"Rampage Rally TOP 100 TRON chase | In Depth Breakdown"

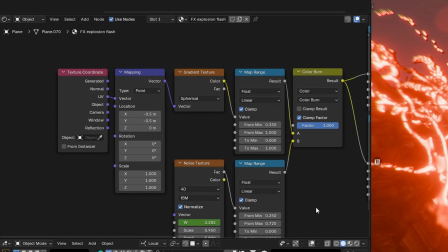242s
The texture plane is a simple noise multiplied with a gradient,
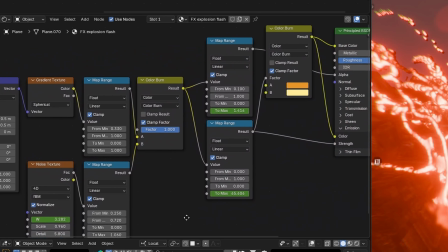246s
and the emission and alpha are animated on keyframes to help create more of a flash on impact.
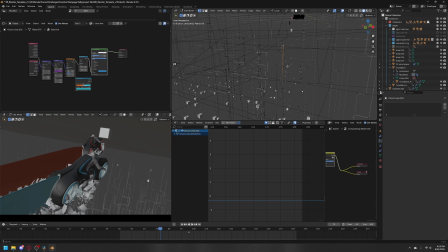252s
The canyon effects are done in 3 parts. First is a bunch of lines of vertices with a skin modifier and a scrolling noise texture.
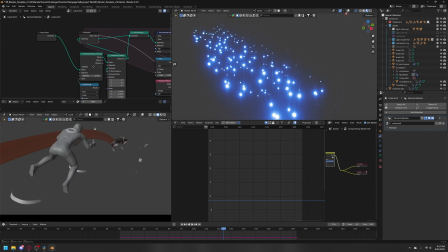260s
The second was made by fumbling through geonodes until I got something that works but still confuses me.
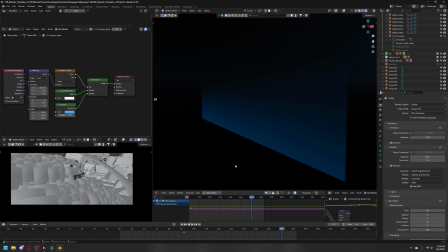265s
And last, there's a simple emission plane with a gradient for an extra glow. For the particle systems in the scene,
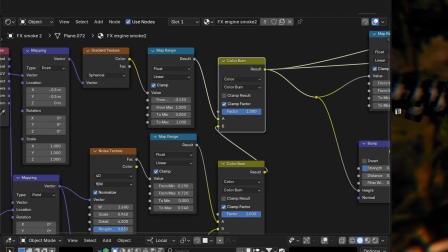272s
they're mostly just flat planes with cloud textures made with noise multiplied by gradients and mixed with transparency.
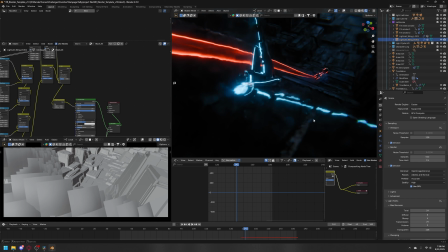280s
I used this to make the jet stream effects, the jet turbulence, and the dirt kickup was also done with another particle layer of tiny cubes.
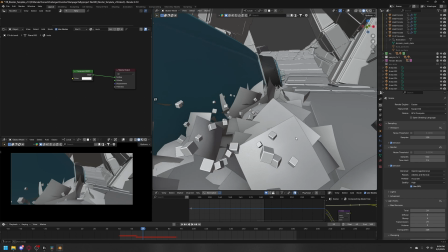287s
And for the jet stream and jet turbulence effects,
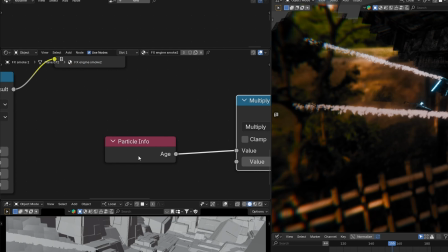290s
I also have particle info nodes on the particle materials to increase the transparency as each particle gets older.
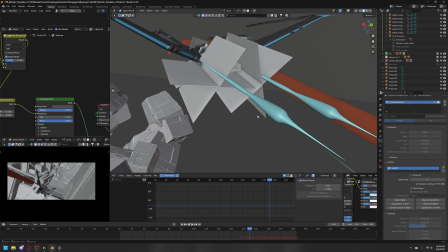297s
And the gunshots are 2 particle systems, one for the bolt meshes and the other for texture planes with flare textures on them.
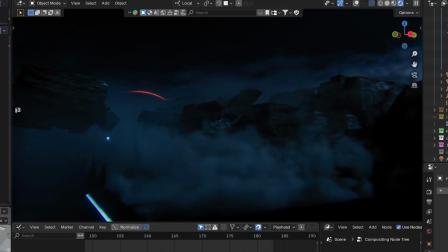303s
For the fog, I always use essentially the same volume setup in most to all of my renders.
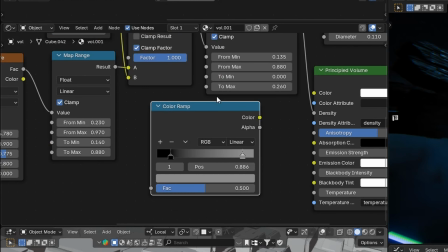311s
It's a gradient multiplied with noise crunched down in a color ramp or a map range to a pretty low maximum density.
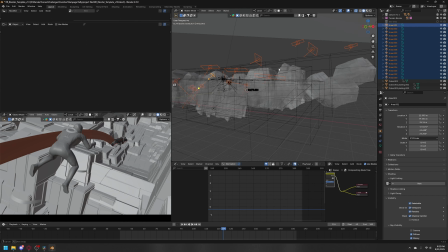318s
And the lights are all mostly light linked to the terrain so that there isn't harsh outlines of the lights in the volumetrics.
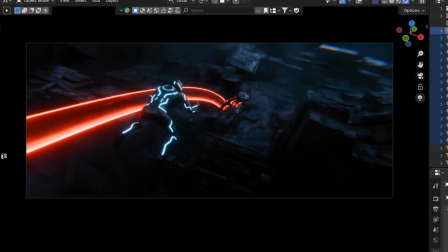325s
Here's what it looks like without the lights and with. The lights that aren't light linked to the terrain are parented to a character and light linked to
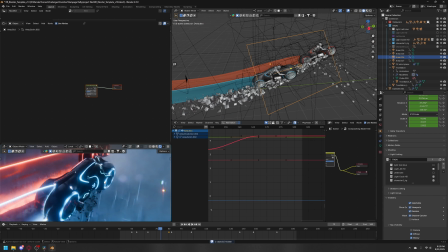334s
them so that they can stand out a little bit more in the frame and you can see a little bit more detail on them.
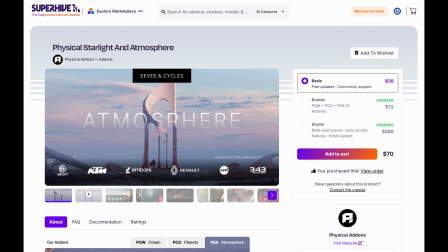340s
So to fill out the sky and actually have some light on the volumetrics, I use the physical starlight and atmosphere add-on.
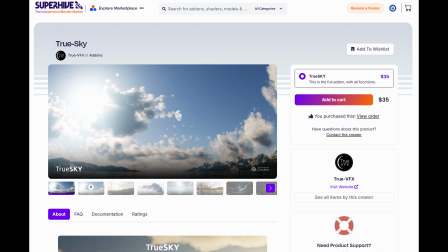347s
Sometimes I'll use true sky. They're just really nice for a lot of sky art direction without worrying about trees or buildings getting in the way from an HDRI, or bad clouds because you can change those too.
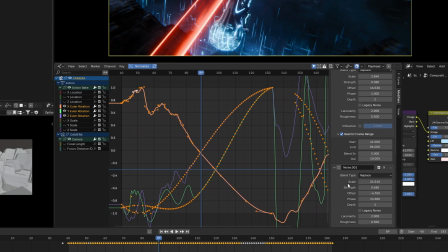358s
The camera shake was done with 3 noise modifiers in the graph editor on the camera's X, Y, and Z rotation curves.
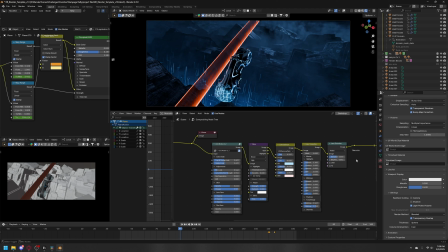366s
And this is the compositing setup I had going on. That big funky looking node is from the Cinematic Compositor Generator add-on.
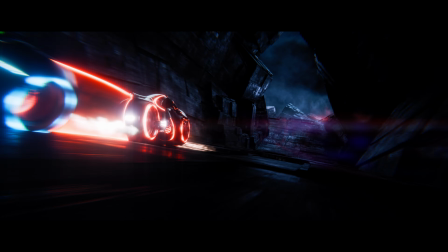374s
I feel like it just adds a little bit extra that's nice. And this is the final result.
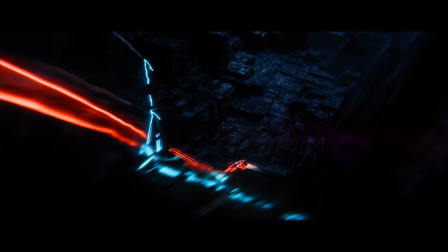380s
I'm really happy with how this came out.
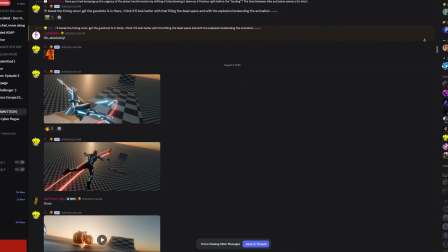382s
Thank you to everyone who gave their feedback while I was making this in the Discord or on TikTok or Instagram.
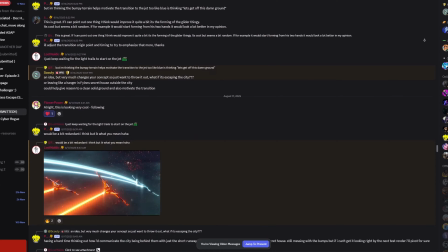390s
It's always super fun to be part of these challenges, and the community is always so alive during them.
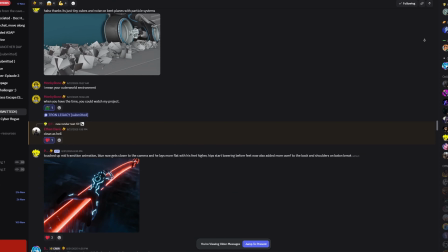396s
And I always use these as a benchmark of my skills.
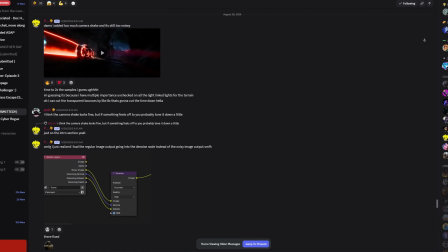400s
So yeah, hope you guys enjoyed it, and I am hyped for the next Tron movie coming out.
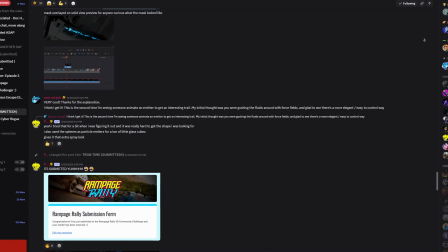406s
Here's hoping it's good.